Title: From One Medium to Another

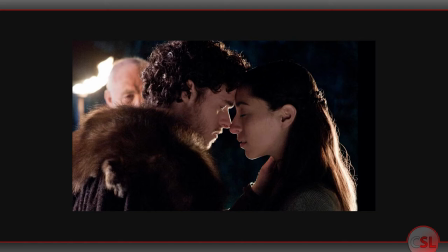748s
His impulsive decision to toss off his arranged marriage is, well, impulsive.
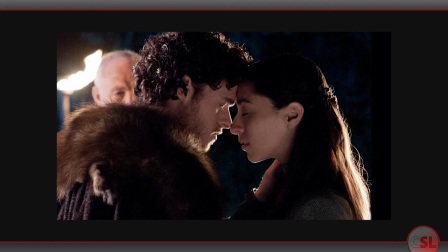753s
As a reader, I didn't feel like I was supposed to root for him, but instead shake my head at the idea that a horny teenager should ever try to make big decisions.
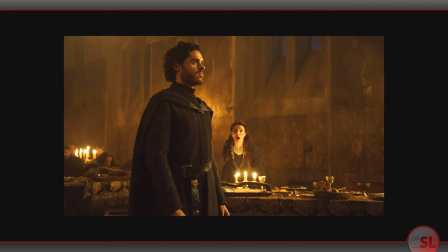762s
The show gets Richard Madden, though, who, while not my favorite actor,
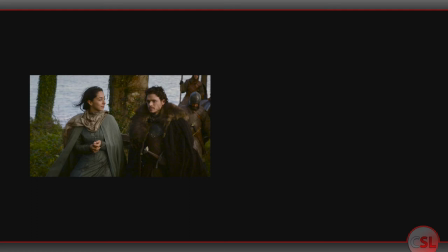767s
does imbue Rob with a lot of apparent integrity and self-seriousness. And his decision is made more sensible, at least on an emotional level, because it's portrayed from his point of view.
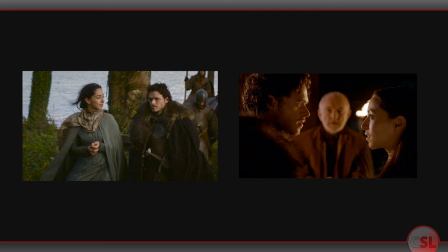780s
We see his budding, inadvertent romance with Talisa enough to see it less as a plot point,
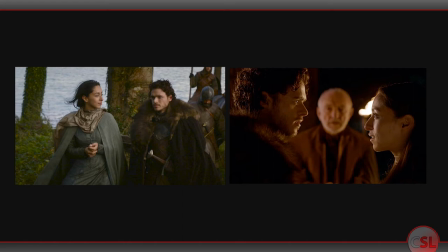786s
planted by an author making a pointed observation about the historical record of child monarchs, and more as a character choice,
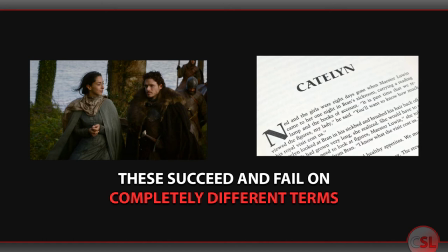794s
among many others, one which leads to horrible consequences.
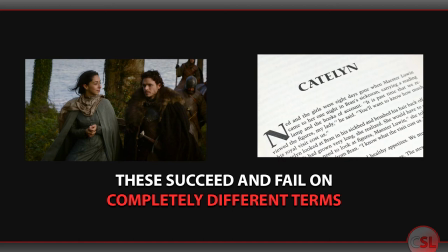799s
Neither approach is bad, but the show does what makes sense for its particular storytelling, and more importantly, its particular medium,
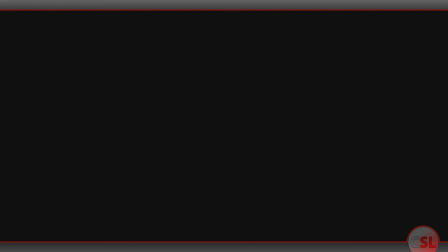808s
where faces and actors can do so much more with peripheral characters than words would want to attempt.
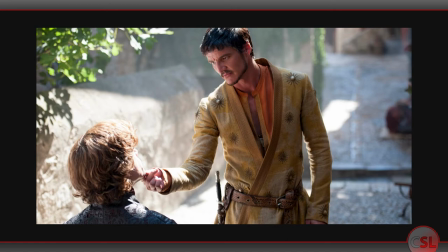816s
An even better example of that aspect of the adaptation is Oberyn Martell, played in season four by a mesmerizing Pedro Pascal. all.
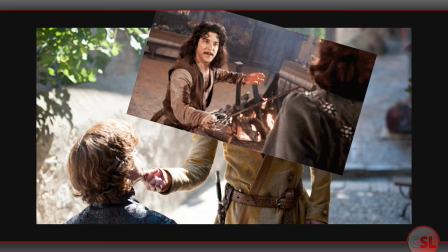825s
In the books, Oberyn is nothing but a riff on Mandy Patinkin's character Inigo Montoya from The Princess Bride, a revenge-obsessed swashbuckler who, in Martin's story, exists in order to not get what he believes he deserves.
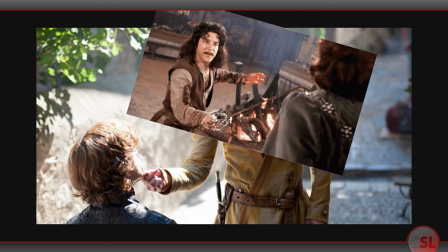842s
He is once again a cipher with no point-of-view moments. His climactic battle and failure are watched and described by Tyrion,
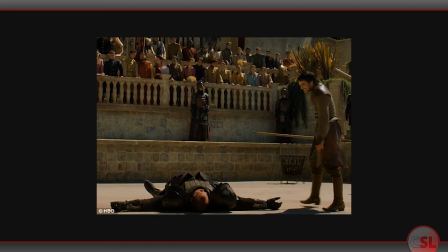851s
and the emotional beat is more about Tyrion's resulting condemnation than any audience attachment to the Red Viper.
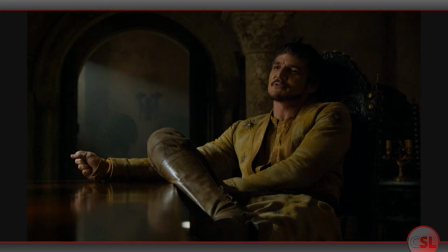858s
In the show, in part because of Pascal but also because of the writers' deliberate choices,
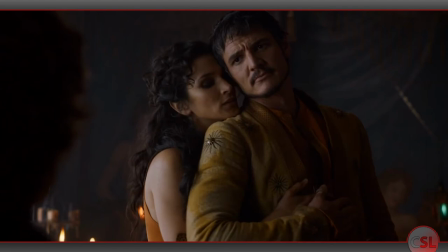864s
Oberyn is instead a compelling, emotive, lovable character.
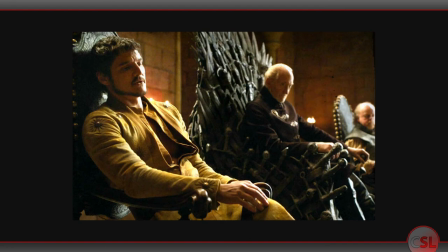869s
Adding empathy and acting to this character type makes his failure and death shocking and crushing on its own accord,
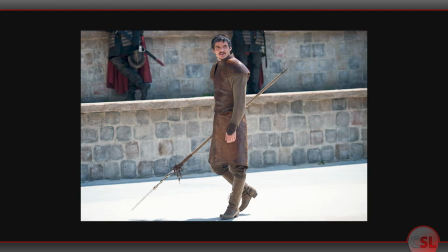876s
setting aside Tyrion's fate.
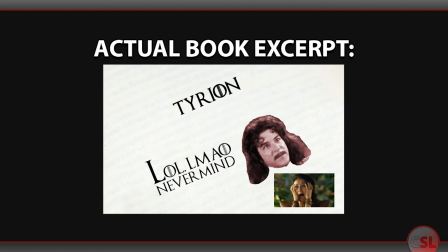878s
It allows the show to turn what is in the book a bit of a punchline one that leads to but doesn't happen in the final act,
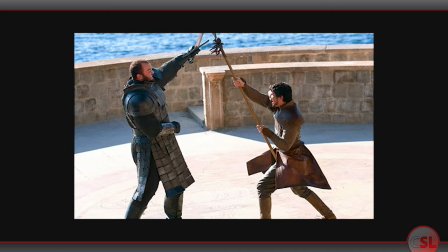886s
into a proper climactic showdown at the penultimate moment of an entire season.
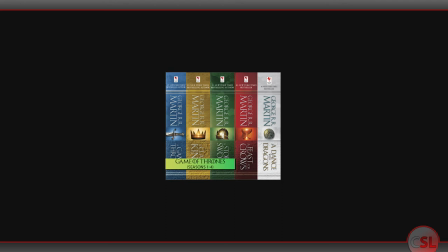892s
Early and mid Game of Thrones is littered with choices like this,
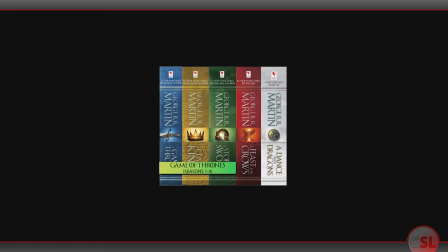897s
emphasis or de-emphasis on characters or plotlines such that a series of overlong,
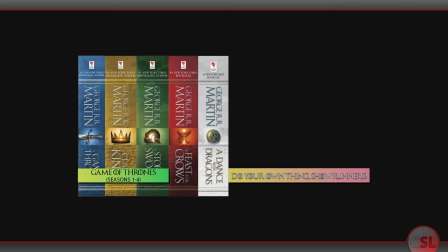904s
overcomplicated books can be distilled into recognizable character and plot arcs across each season.
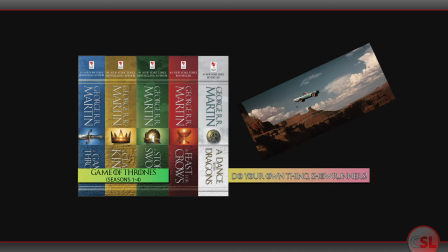912s
Then the guide rope ended, and showrunners David Benioff and D.B. Weiss got lost and drowned. Now, based on my earlier discussion of Annihilation, you might think that there are no more books to adapt could and should be a huge asset to a television production.
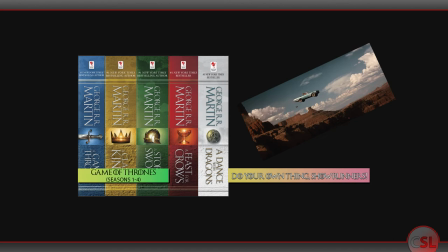928s
And you'd be correct, at least in theory. But Weiss and Benioff had two things working against them in that respect.
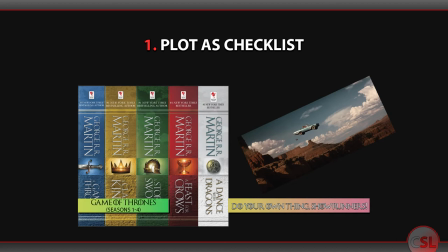936s
Firstly, they had notes from George R.R. Martin about where he was expecting the books to end up. And secondly, they had a clear and persistent urge to wrap the show up.
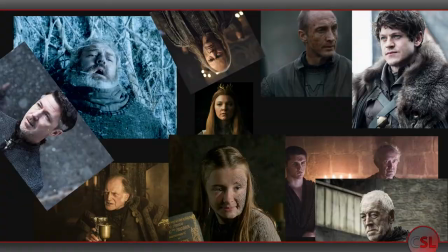947s
Seasons 5 and onward of Game of Thrones eliminates plot threads and character arcs with a fatal eagerness.
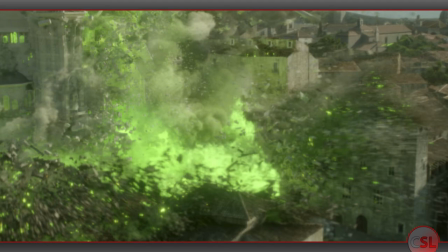955s
Sometimes the show does this with a beautiful, compelling flourish, at least in the moment.
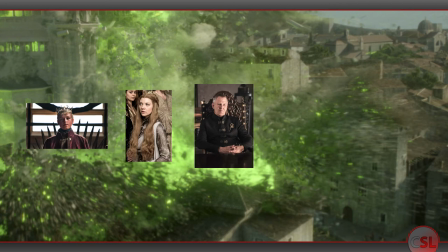961s
But then that moment ends,
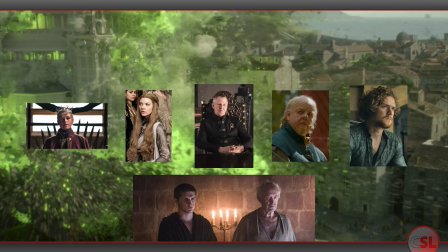962s
and you realize that an entire swath of interesting characters have been obliterated for the sake of a good musical beat and a decent chunk of CGI budget. it.
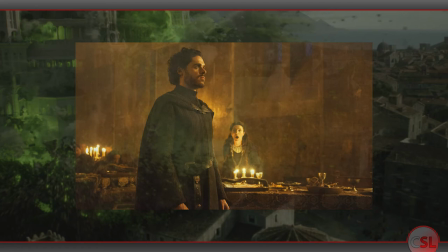972s
Compare that later, ultimately indistinct massacre with The Red Wedding,
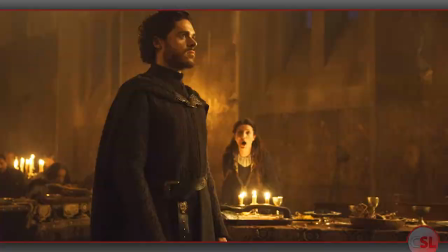977s
where every named character's death is meaningful and relevant to the climax.
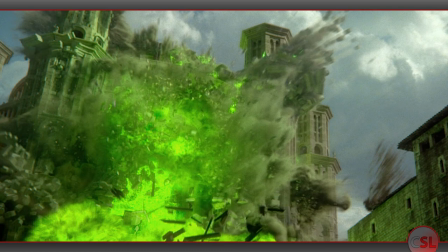982s
It's not the worst thing the show's done to this point by any stretch, but it's an indication of the rush to resolution that the showrunners have begun.
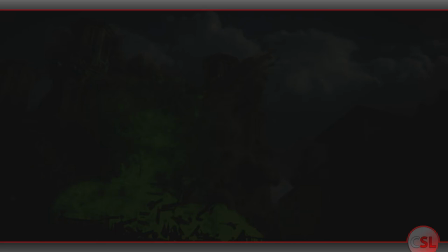991s
Worse, though, the show reveals its hand on which plotlines and characters matter to it, and which ones do not.